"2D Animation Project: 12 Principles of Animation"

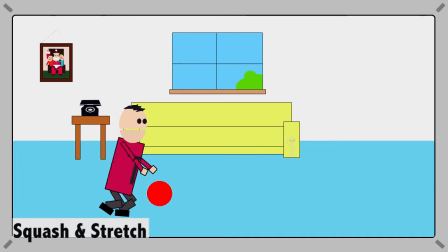Squash and stretch is to give an object a sense of weight and flexibility. As you can see, Terence throwing the ball, and when the ball hits the ground it changes shape, adding realism to the animation.
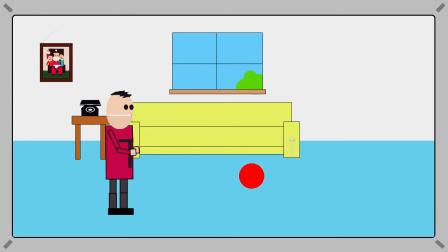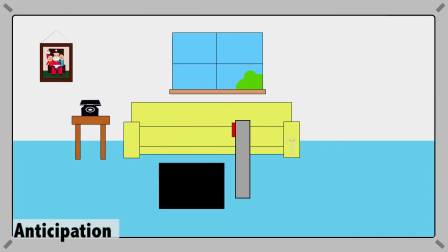Anticipation is used to prepare the audience for an action. As Philip presses the button to the trapdoor, the audience is waiting for the trapdoor to open.
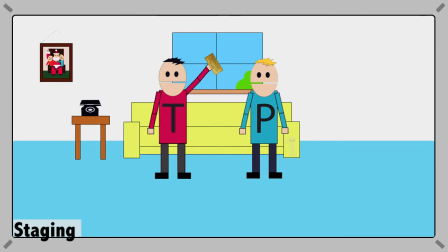Staging is used to direct the audience attention and to make it clear to what is most important in the scene.
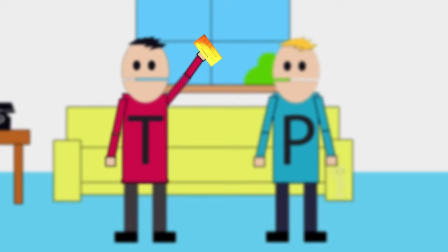As Terence and Philip stand beside each other, you notice that Terence pulls out a golden ticket from his pocket.
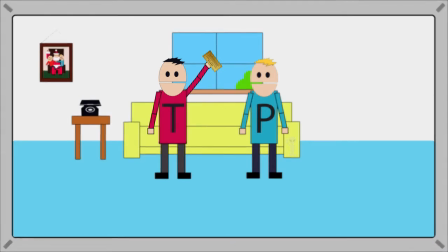The camera zooms in to show what is most important in the scene.
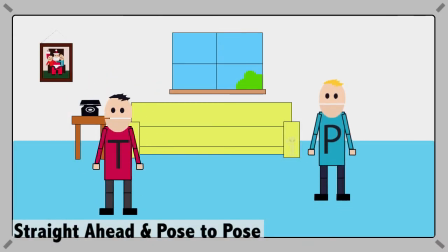Straight ahead action means drawing out a scene frame by frame, beginning to the end.
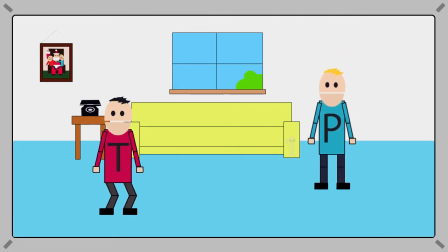As the animation on the left is jumping, his legs are bending and his arms are going up and down to add realism. Pose to pose means you draw a few key frames and then you fill in the rest later. As the animation on the right is only moving up and down, these aren't bending as those key frames will be filled in later.
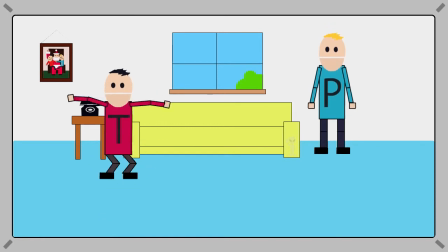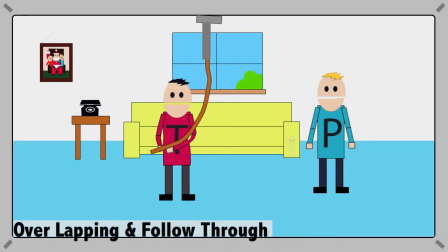Follow through and overlapping action is when two closely related techniques, which helps the movement look more realistic and helps you give the impression that the character follows the law of physics. Follow through means some parts of the body will continue moving after the character has stopped.
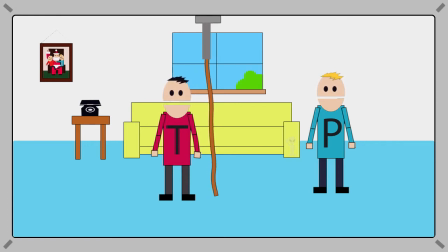Overlapping is when the character body parts move at a different rate. As you can see, when Terence grabs the rope, then pulls back and lets go of the rope, his hands continue to move after a rope is let go.
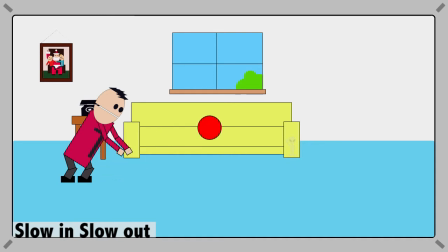Slow in and slow out is the movement of the human body and most other objects that need time to accelerate and slow down. As Terence picks up the ball and throws it, and when the ball is thrown it starts off slow and picks up speed, and when it hits the ground the ball slows down.
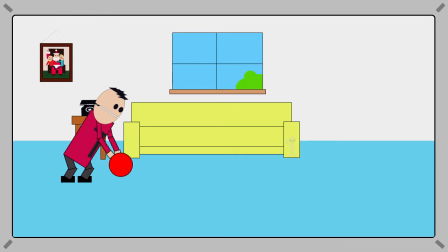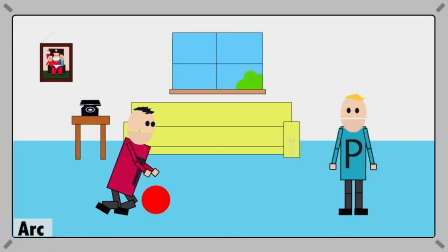Most natural action usually follow an arc motion.
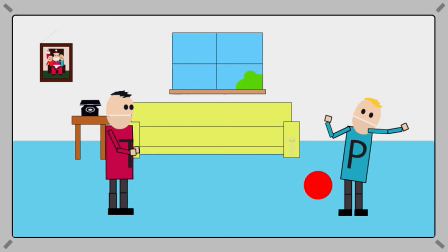As you can see from the animation, when Terence picks up the ball and throws it at Philip, the ball is moving in an arc motion, adding realism to the animation.
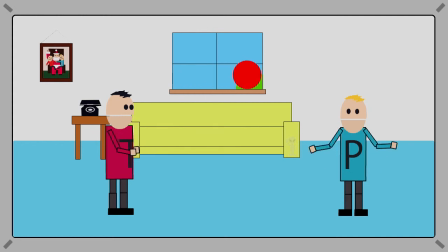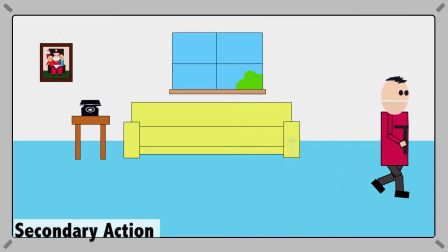Secondary action. Adding secondary actions to the main action gives a scene more life and can help to support the main action.
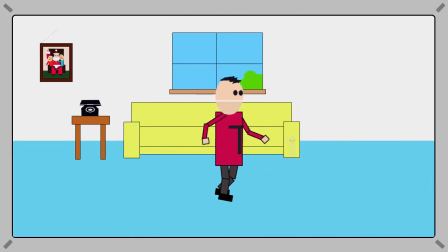As you can see, Terence walking, his arms and legs are moving at different times to add realism.
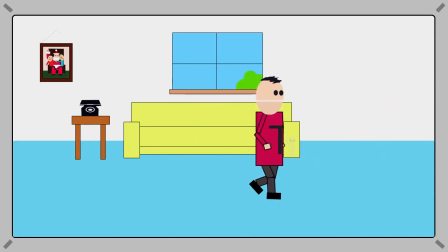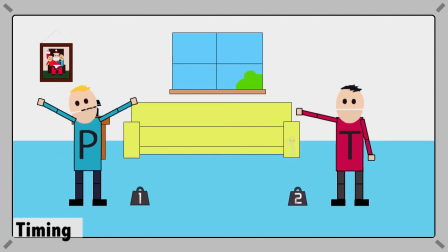Timing is how many frames it takes for a particular action to take place. When Philip and Terence let go of their weights, the two weights hit the ground at different times.
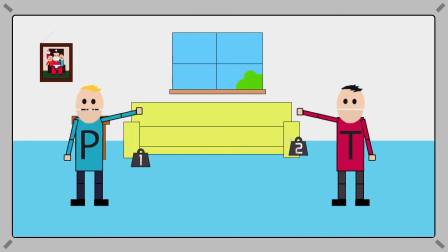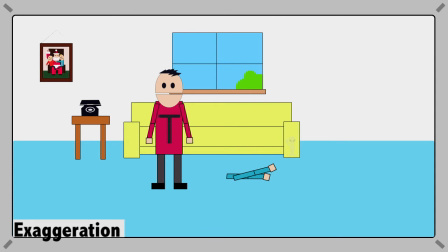Exaggeration is an extremely effective method used in animation. The level of exaggeration depends on whether you seek realism or a particular style.
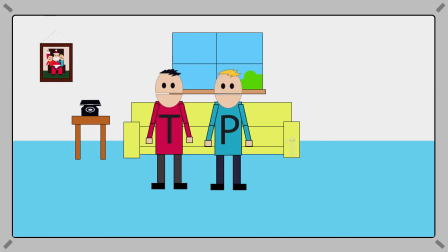As Terence hits Philip, Philip flies out of the scene for the comic factor, as it is a cartoon.
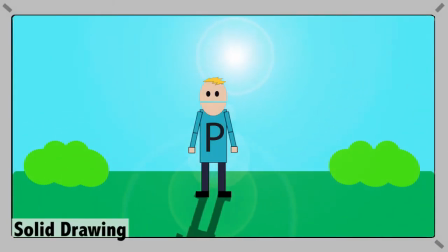Solid drawing means taking into account forms in three-dimensional space.
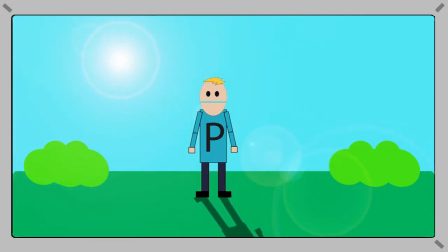As you can see, Philip standing in the middle of the screen and the sun behind him.
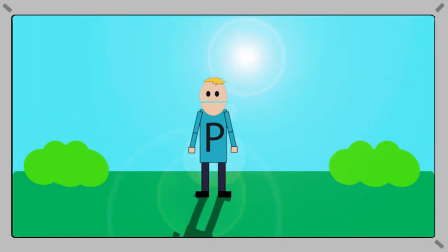The sun is moving and giving Philip a shadow, and reacting to where the sun moves, the shadow moves.
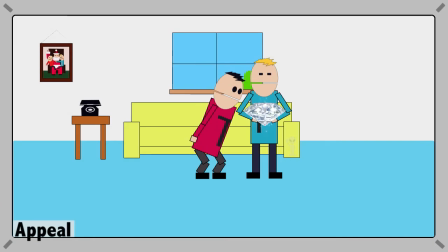The important thing about appeal is that viewers feel that the characters are interesting and real. Since this is a cartoon, the characters are more interesting as Philip is holding a big diamond while Terence is admiring it.